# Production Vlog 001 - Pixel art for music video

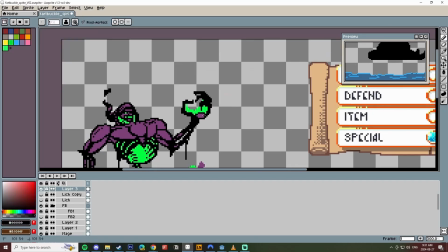[4:05]
So it's a lot of me trying things right here, like, can you notice that he has kind of an emblem on his chest? How much of that should be noticed?
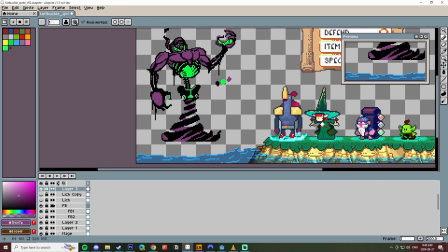[4:10]
Do I dial that back? Do people care? You know, is this an aspect that's interesting for the character? Have I created too many interesting things for the character?
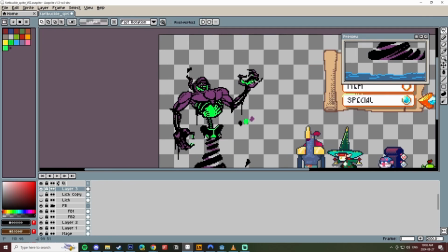[4:16]
The 70-30 rule, where if a character should have 30% interesting things and 70% just regular things.
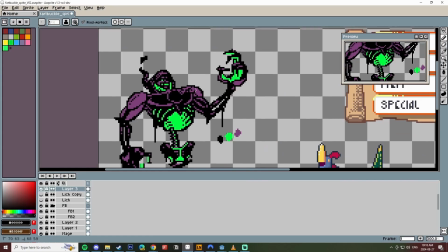[4:21]
And so if they're interesting above 30%, then it's like too much to look at, a gaudy character.
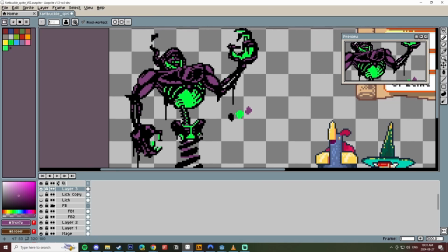[4:26]
Kind of dial back a lot of things with them. And you'll see me here realizing the other characters have outlines.
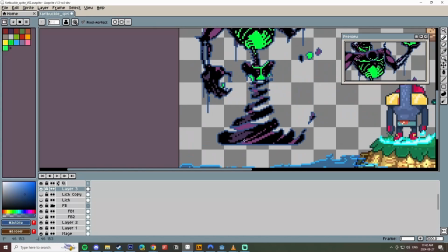[4:31]
He doesn't have an outline, and I don't think he fits the rest of the design scheme as such. So I've given him an outline to fit the other characters.
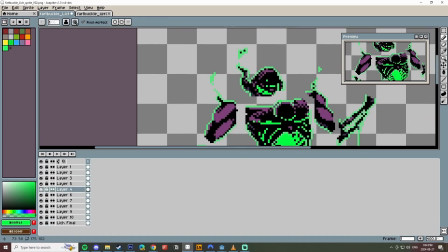[4:37]
And what you're seeing here is actually getting him prepped for rigging. Smash Studio, you can see their logo up in the corner, and it's actually a Steam game, $15 currently,
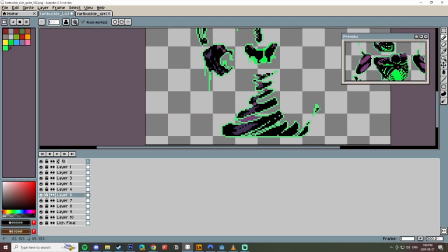[4:43]
which is crazy because other rigging software for other things are like in the hundreds of dollars and on subscription services.
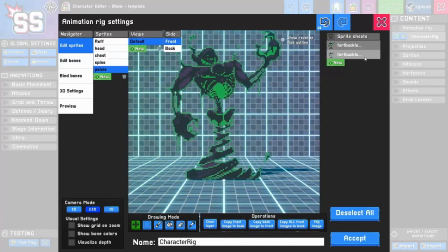[4:49]
How dare they? So subscription services are just so heinous to me. Well, this is like a flat $15 fee made by just fans of 2D games who want to make it accessible to people.
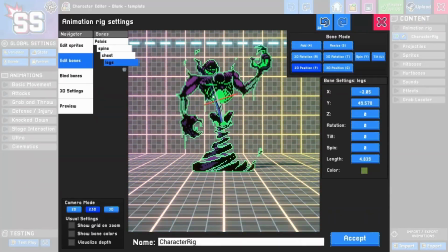[4:57]
So it's actually a fighter where you get to make your own fighter character and have them fight other characters made by other users of the game, you know, other players.
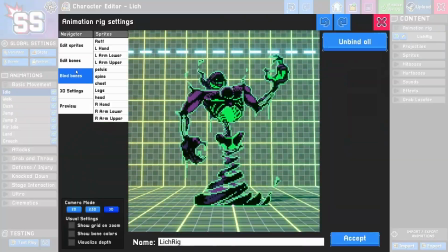[5:05]
And yeah, so I break him up into pieces and bring him in. That's what you just saw, bringing in all the pieces. And this is like a 3D heat map where you can, depth map,
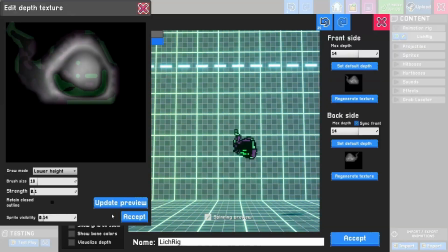[5:13]
where you can draw in how deep, you know, how three-dimensional these different parts should be.
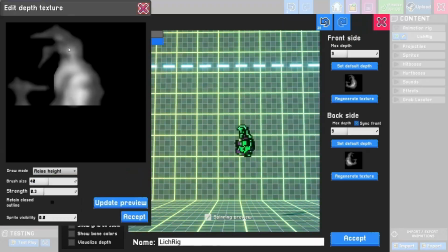[5:18]
It's not a very refined process. But the rigging part is crazy.
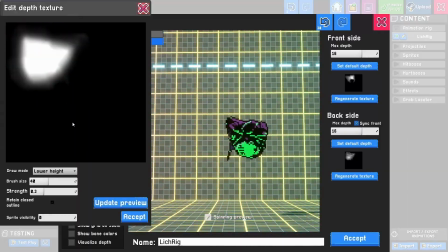[5:23]
This kind of assumes a three-dimensionality. That's why you're seeing the pieces spinning right now. And in a moment, they'll all get rigged up.
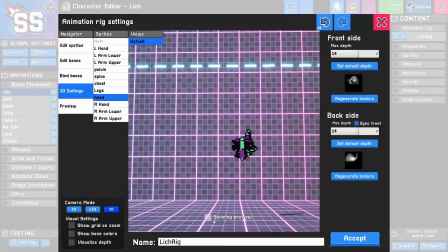[5:30]
I'm just trying to get them as three-dimensional as I could get them. The way it assumed the colors were all wrong, because the brightest part of him is really where he should be hollow, but the thing assumed differently.
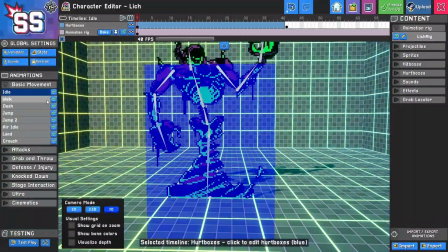[5:38]
And I just animate him real quick at the end of there, and then we're out. I don't have anything more to say, so let's go to the outro. I see now why everyone does these videos in their car. It's the only place we have privacy left in this godforsaken piece of garbage.